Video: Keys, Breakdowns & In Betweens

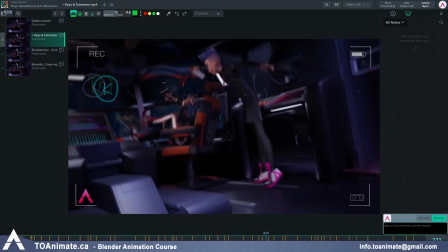Now we're going all the way to 335.
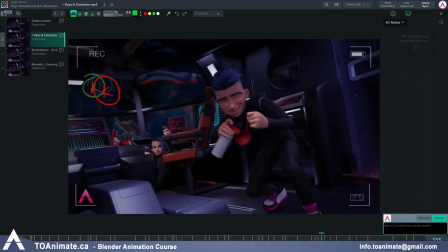And this is where Max does his yes gesture, and this frame is where his hand come closest together before opening up again.
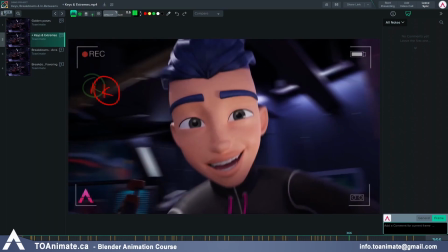And then at 366 is where Max fully stands up.
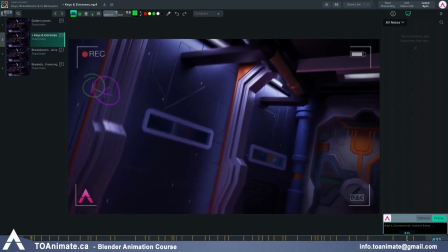And lastly, on frame 430, this is the last pose of the camera before dropping down. Okay, so now we have a lot more information and exactly 40 keys, but it's still not enough.
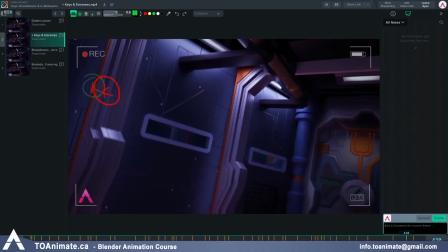Believe it or not, this shot is 420 frames long. This is excluding the camera falling to the ground. Now something else we have to do is to add the extremes.
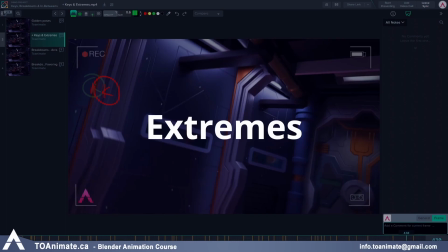Extremes also belong under the key category, the key poses, but instead of describing the main motion, they act as anchors to pose right after a change of direction happens.
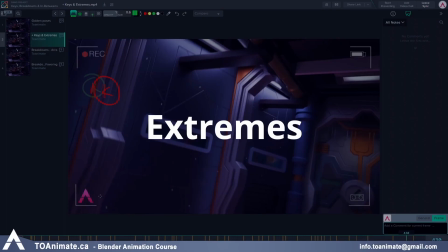I marked these anchors in turquoise so we can differentiate them from the rest. So let's go ahead and start with the first extreme pose, and that is frame 10.
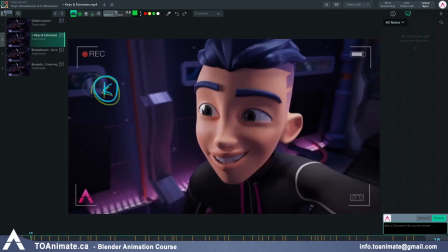So from frame 1 to frame 10, Max is looking at May. Frame 10 is the last key before Max darts to look at us. So we want the key on Max's eyes so we're not slowly drifting towards us over those 10 frames.
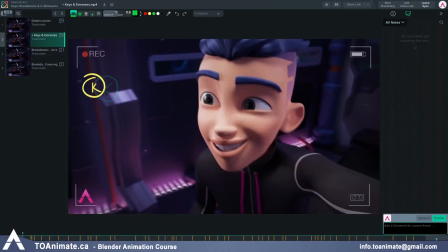If we just had a pose here and then a pose here, the eyes will be drifting from the left to the right once we hit spline.
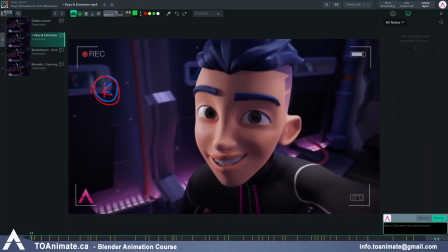But here we want to have a key on frame 10 before the eyes dart to the right, because that only happens in 1 to 2 frames, sometimes 3 to 4, depending on the look.
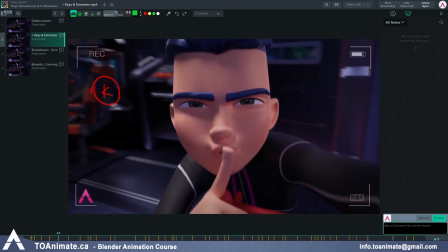Now on frame 41, this is the last frame of Max doing the shush pose with his hand and his expression before he turns away. So again, you need to key these areas to let the computer know to hold your pose.
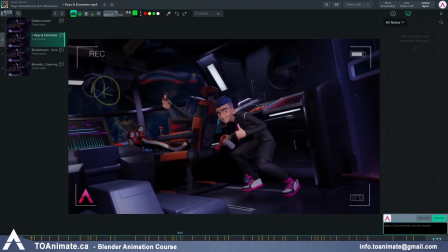Now if we go all the way to frame 191, that's right here. This is a great example. From frame 170 or 171 to 191, Max is holding the same pose with just minimal motion.
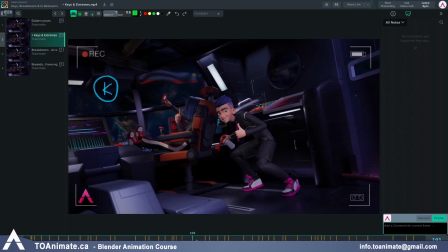This is called a moving hold. Again, you want to set a key here on the entire body before the change of direction happens. Otherwise, the body would slowly drift towards the next pose. Now 210 is another hold here where we're just holding from 205 to 210
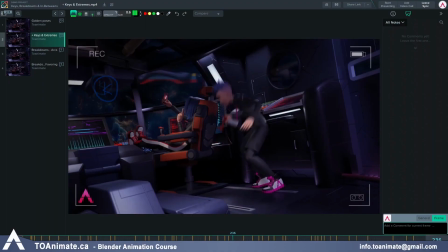before stepping forward. The next one would be 258, where again, it's a moving hold. If you pay attention, we need to give the animation some pause to breathe before the next major action.
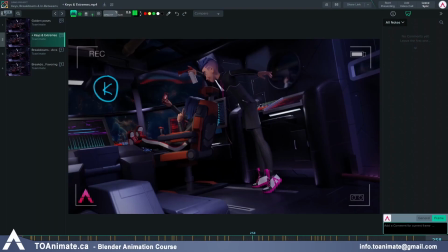And so this is the last pose before a major shift. And the next one being 276 here. Again, another moving hold here. Here the camera is just shaking and it's just Max basically staying in that pose with slight movement before changing directions of movement.
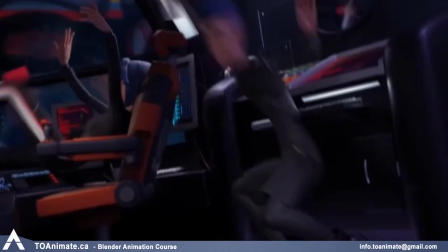And while I'm talking, I'm gonna leave this super stretching that's happening with Max on the screen so you guys can enjoy it.
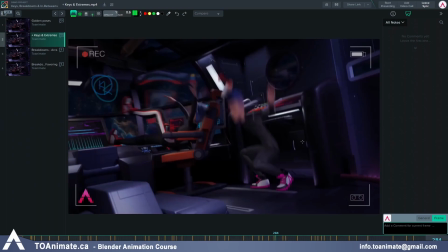Look how stretched that head is. And so another role that extreme key poses play is marking down anticipation and overshoots on parts of the body, like here on frame 231.
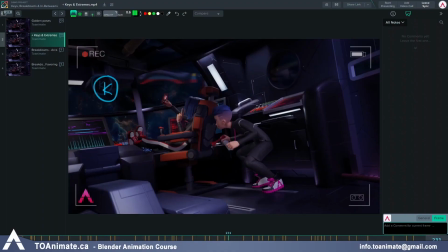Before standing up, Max goes down a little bit to gather a little bit of energy, kind of like the squash exercise. As you can see, goes down to gather a little bit of energy before changing of direction happens.
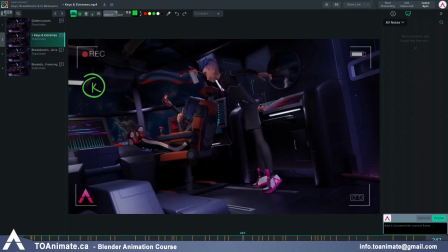Otherwise, the body would slowly start drifting upwards in the next pose. And so he would just be going slowly upwards from this pose to here.
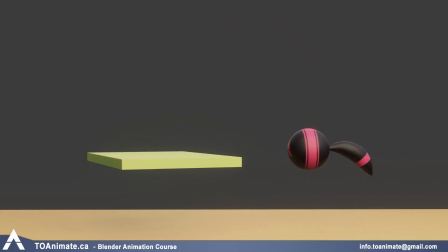This is kind of like the squash we did on the ball before it jumped into a spin in the advanced tail practice video.